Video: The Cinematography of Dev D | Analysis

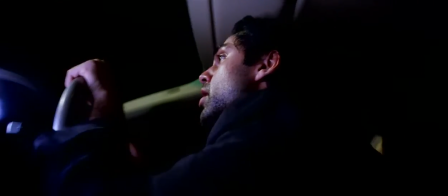(8:10)
This builds up to Dev tragically running over people on the footpath.
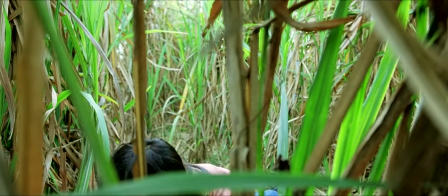(8:14)
In the way that this accident is filmed, it is very much similar to the way the intimate scene was filmed in the middle of the fields with Paro.
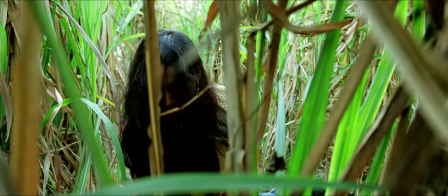(8:23)
So perhaps this is not the first, but the second accident involving Dev in the film.
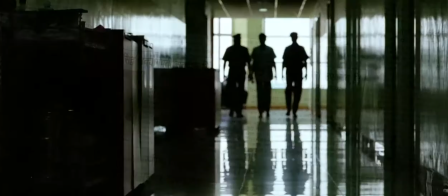(8:28)
What follows this is a disorienting morning where media attention overlaps with the awkwardly still frame,
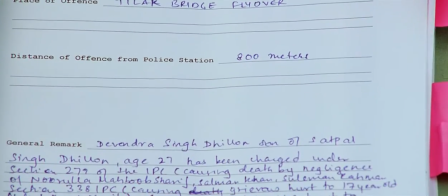(8:35)
giving an almost post-nut clarity experience in this world, where Dev finally realizes that his actions carry consequences.
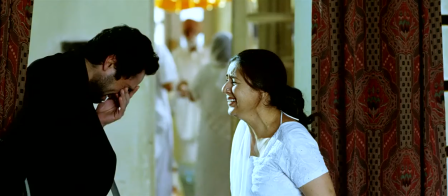(8:43)
He's no longer the center of the world he once thought he was.
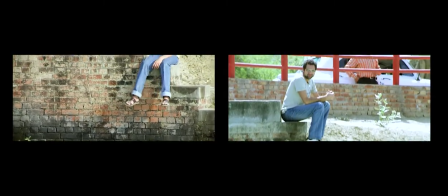(8:46)
On this morning, he goes on a journey of several deja vus, where he finds himself in the past,
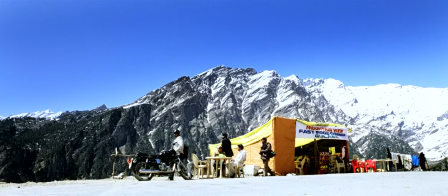(8:52)
realizing that Paro didn't actually exist in it as much as his ego wanted him to.
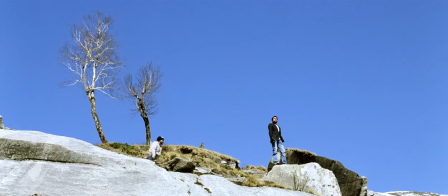(8:58)
Here, I reward the cinematography not just for what it includes, but also for what it excludes,
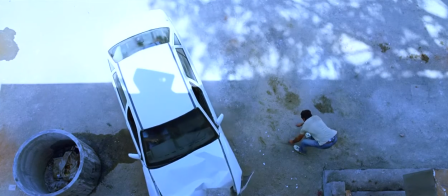(9:04)
for how it shows a man who is willing to change and undergo the tribulations of hitting the lowest point of his life.
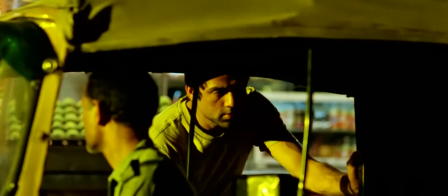(9:11)
The final phase of the film builds up to the bittersweet irony of Chanda's eyes twinkling,
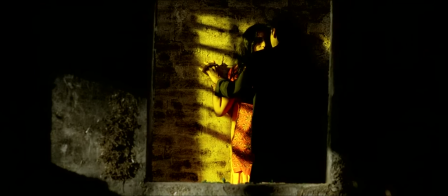(9:17)
bathed in the yellow lights that signified lust in the beginning of the story.
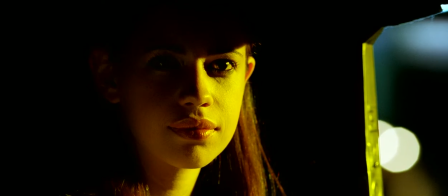(9:21)
And it seems like this irony triggers off a realization in Dev in an endearing two-shot of Chanda taking care of him.
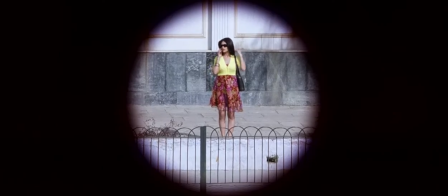(9:28)
Perhaps what is so ambitious about the cinematography of Dev D is the sheer breadth of visual ideas it deals with.
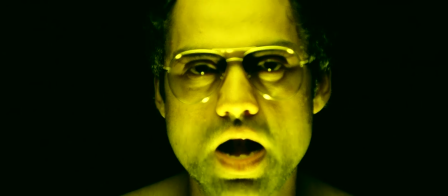(9:35)
It is a miracle to see a story not getting crushed by the chaotic engines of Dev's new mind.
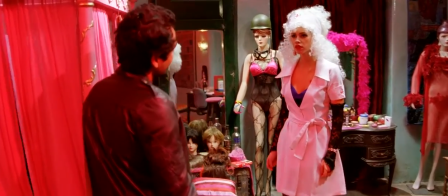(9:40)
But the filmmakers seem to trust their heart quite immensely to be able to play with different looks and styles within one story.
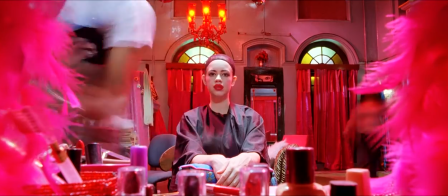(9:48)
So, what do you think about Dev D's cinematography? Let me know in the comment section.
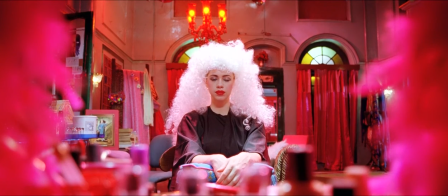(9:53)
And if you want other breakdowns made by us on this film, check out the end screens that show up now.